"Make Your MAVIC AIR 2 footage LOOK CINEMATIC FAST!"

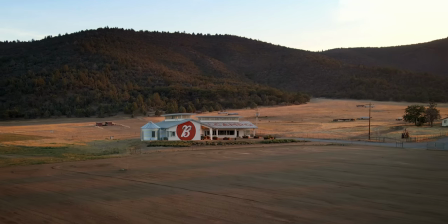This video is all about how you easily get cinematic looking footage out of your DJI Mavic Air 2. All right guys, let's get into it. So I'm a big fan of the DJI Mavic Air 2 just because of the size. It's so small and it can pack up nicely in a backpack. So I recently shot a documentary or like a vlogumentary up in Northern California
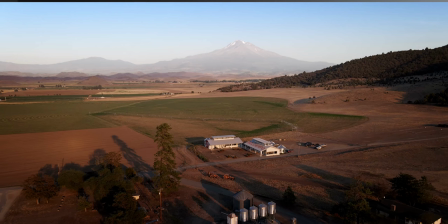at the Belcampo Farms and I brought my DJI Mavic Air 2 with me to shoot all of the drone footage.
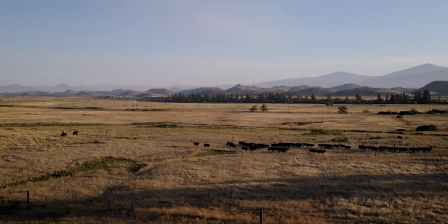Now I got some amazing shots with this drone and I got some footage that really helps tie the whole piece together I'll
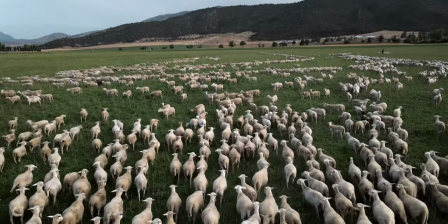put a link down below in the description where you guys can check out the full documentary And I highly suggest you check it out after watching this video because it's an interesting story And you'll really get to see how I integrated the drone footage in with some of the other footage that I shot while I was at the farm Now what we're talking about is how you get cinematic looking footage fast and there's two parts this part one is shooting and part two
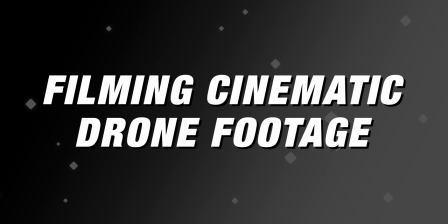is editing. There's a few things you need to do in shooting to be able to set yourself up to get the best look when you get into your editing software. So first let's just dive into how you fly the drone because to get cinematic looking footage I've
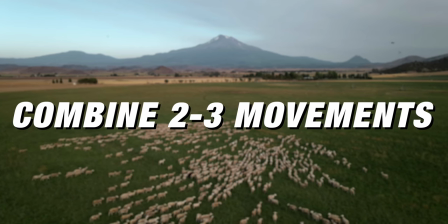found that combining two or three movements together gives you that more cinematic look.
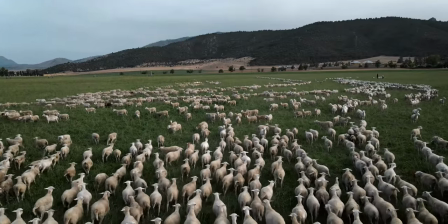So a lot of times I'll push forward while tilting down or push forward
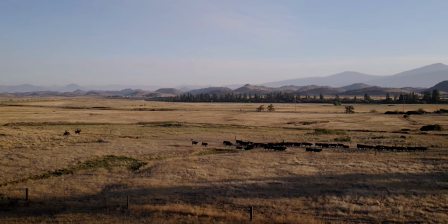while rotating to the left or the right and that gives you dynamic looking footage.
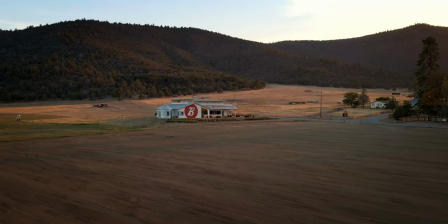You can see the shot here when I'm pushing in on the main offices for belcampo I'm using my left thumbstick I'm pulling it to the
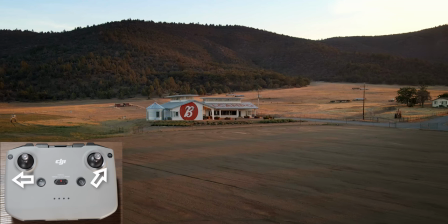left while I'm pushing forward and to the right on my right thumbstick So not only it doesn't create a diagonal forward motion,
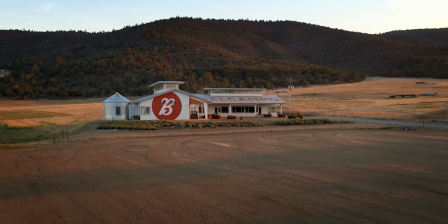but it's rotating around just slightly So that gives you this dynamic looking shot So the key is when you're shooting drone footage You want to put two or three moves together and then you'll be able to have these movements that really give it a different quality than if you're just doing like a single direction on the thumb stick. Now that's not to say that a single movement on your controller won't give you cinematic looking footage. Something I like to do is go in one direction, but do it with just a slight movement.
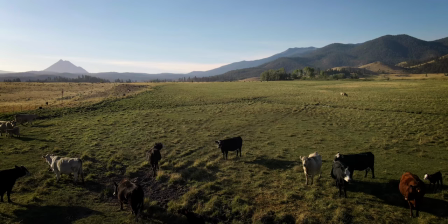So very subtle. You don't always have to be flying at full speed in every direction to get good looking footage.
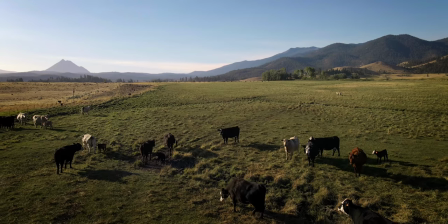I highly suggest slowing down the drone and really creeping along in one direction.
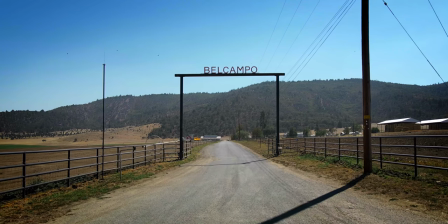And that's gonna give you a completely different look than when you're flying with multiple directions with a fast pace.
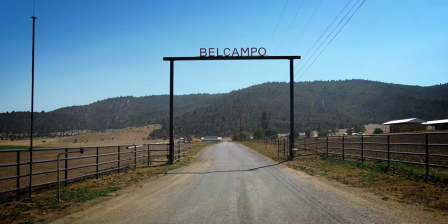I think the key here is you wanna vary up your shots and you wanna have these different styles of movements. Now, one thing that I default to when I don't know how to necessarily shoot a scene is when in doubt, orbit it out.
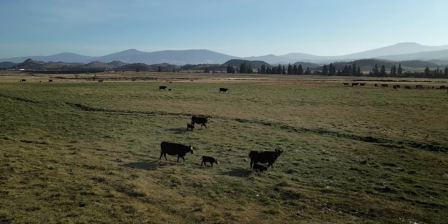And what I mean by that is just create an orbit around the subject or the scene that you're in. So that's a two direction movement.
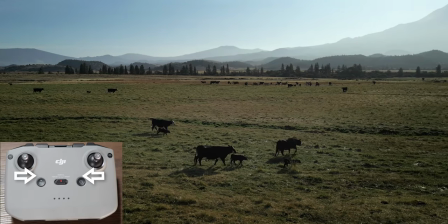That's where you're moving sideways left to right, but then you're also rotating the drone so it creates an arc.
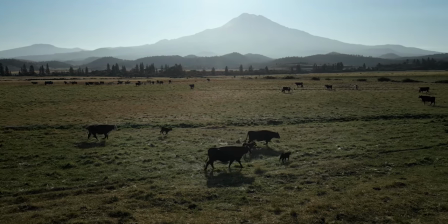Now, yes, the DJI Mavic Air 2 has a function where you can lock onto someone and do an orbit and those work great. However, I highly suggest learning how to do this manually because you'll be able to control the direction of the arc and sometimes you'll wanna spin it inwards towards the subject or spin it outwards or you might wanna add some other movements to it.
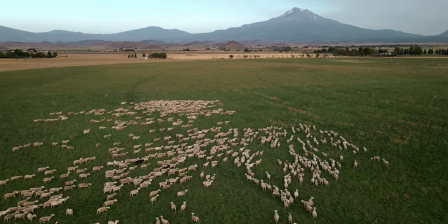So being able to fly fully manual is really gonna give you more flexibility when it comes to creating these dynamic looking shots. Okay, the second part to filming that you wanna do is you wanna shoot in D-Cine-like.
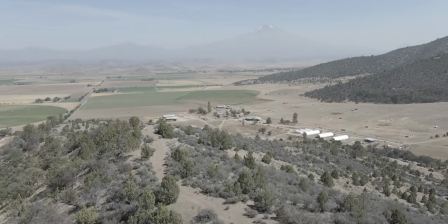And the reason for this is you're gonna get the most dynamic range and you're gonna be able to get flexibility in post.
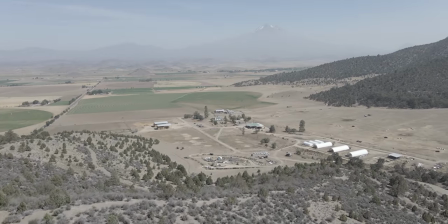Now, when it also comes to shooting, I shoot everything at 4K 60.
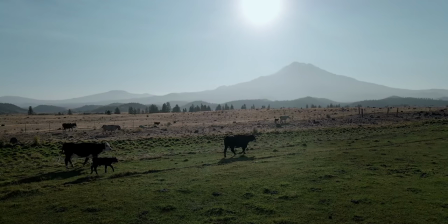And the reason for this is that it gives me the flexibility to be able to slow it down in post. And the DJI Mavic Air 2 is unique in that you can shoot 4K 60. So everything I do is 4K 60, it's D-Log, and then I use these arcing motions. And that's basically how I set myself up to be able to get cinematic looking footage. All right, so let's jump into Final Cut. I'm gonna show you how I edit my footage and what I do with it to really make it look that much more cinematic.
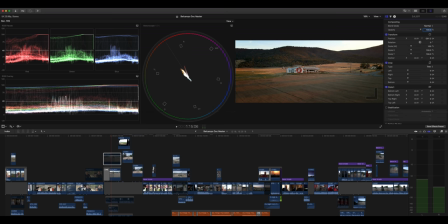Okay, so this is the shot that we're gonna work with and you can see the final color grade here and how it looks. So the first thing you wanna do is just set up your project for the framing.